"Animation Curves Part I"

So the knife, because it's moving down, that means the value of Y is actually increasing, because remember After Effects is backwards in that respect, right? So if I want the first part of that move to happen really fast, I'm actually pulling this handle up. But the fork is doing the opposite. The fork is moving up into the screen, which means its Y value is decreasing. So what I want to do in this case is pull this handle down. All right, so these curves, they might be upside down to each other sometimes. If I look at both of these together, you can see that they are just inverses of each other. They're opposites. Okay, so you just always need to be aware of which direction the value is moving so that you can bend these Bezier handles in the right way. Because if you did something like this, it's going to make a very different move. All right, so we're doing something like this. We're going to pull this handle out. And we probably want the fork to enter the screen a little bit before the knife because in general, your eye is going to read things from left to right, especially in the US because that's the way we read.
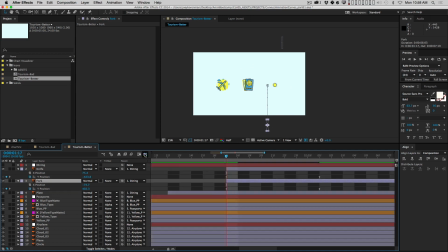2541s
So let's have the fork come in first. And then we'll have the knife come in a couple frames later. All right, and we'll just play that section real quick. Cool, right? And the way they just shoot in really fast, it's nice.
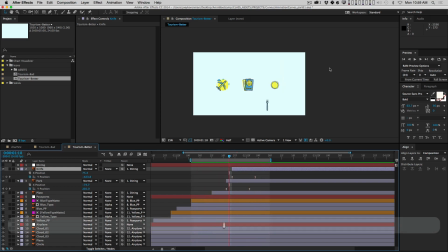2555s
All right, now they do shoot in so fast that you can see the first frame that the fork is actually in the frame. It's already like that far into the frame. And the same with the knife. So you may want to take both of these ending keyframes and just push them out 1 frame. So you're changing the timing to give the animation just a little extra time to hang on screen. That does feel a little bit better. And hopefully you guys can see the difference.
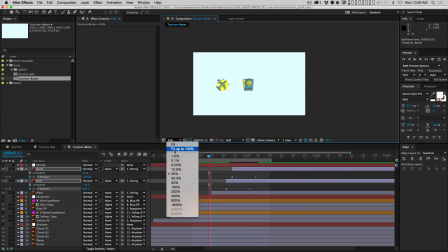2584s
Let me do that one more time because another big theme of this whole animation bootcamp is 1 frame can make a huge difference.
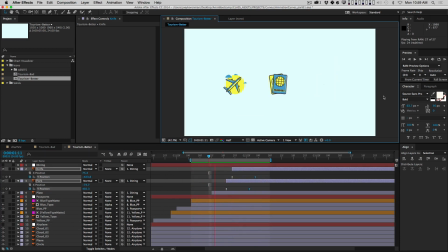2592s
Right here I feel like I don't really see the fork and the knife enter the frame. I don't feel them. They just seem like they're kind of appearing, and then I put 1 extra frame in that animation, and all of a sudden I do feel like I can feel them come in.
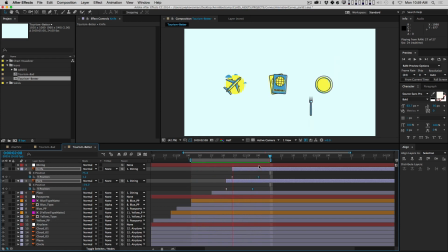2607s
It's a subtle thing, but you want to be thinking at that level. You want to always be trying to find those nuances to your animation that make it feel better than the other freelancer that could be booked instead of you,
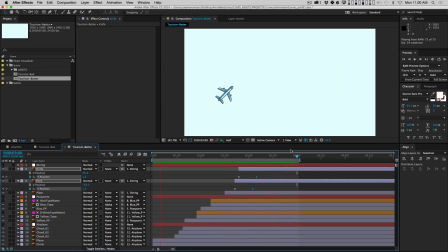2621s
if you're competitive like that. All right, so now we've created this animation of these 3 icons animating on, and really the only thing we've manipulated is position, scale, rotation, and a mask, just to bring the word passport on,
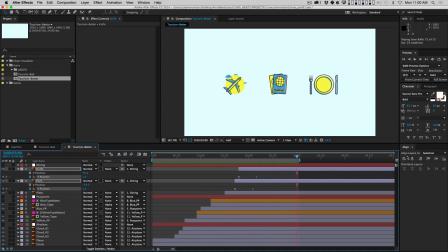2637s
okay? So your homework assignment for today is going to involve doing something very much like this. It's very similar to the After Effects evaluation, but hopefully now you've got kind of a different mindset about the possibilities you have just using very,
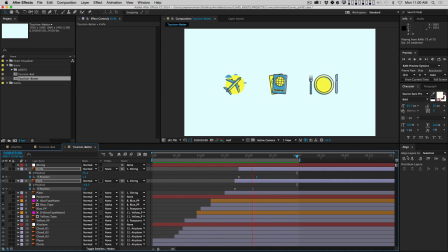2655s
very simple animation. We haven't talked about moving things in a curved motion path. We haven't gotten into any other animation principles like anticipation or overshoot or follow through. All we're doing is playing with spacing, and you can still make your animations look really cool.
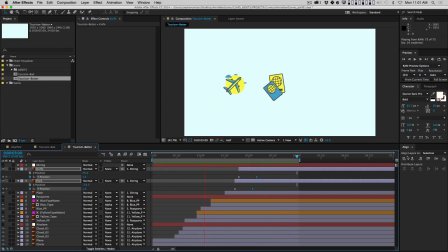2674s
All right? So before we get to your homework, I do want to talk about one more thing. So what I want to show you is
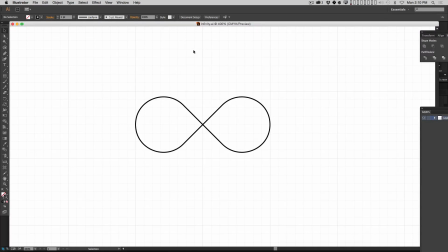2682s
how to start using animation curves in After Effects in ways that don't really use position, scale, and rotation. You know, those properties are really the building blocks of a lot of animation, and those are the most intuitive to start using. But the beauty of After Effects or Cinema 4D or any app that you're using is that it gives you a lot of other cool ways of using animation.
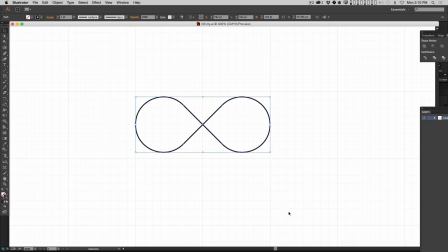2702s
So this is just a quick Illustrator shape I made. It's the infinity symbol. I made it in Illustrator because it's a lot easier to make in Illustrator than After Effects,
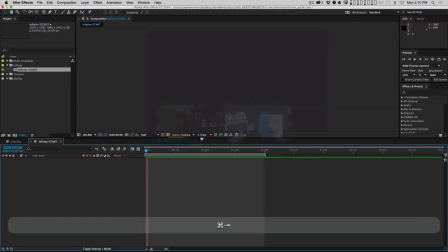2711s
and you can just select it, copy, and then go into After Effects, and I'm going to paste it as a shape layer.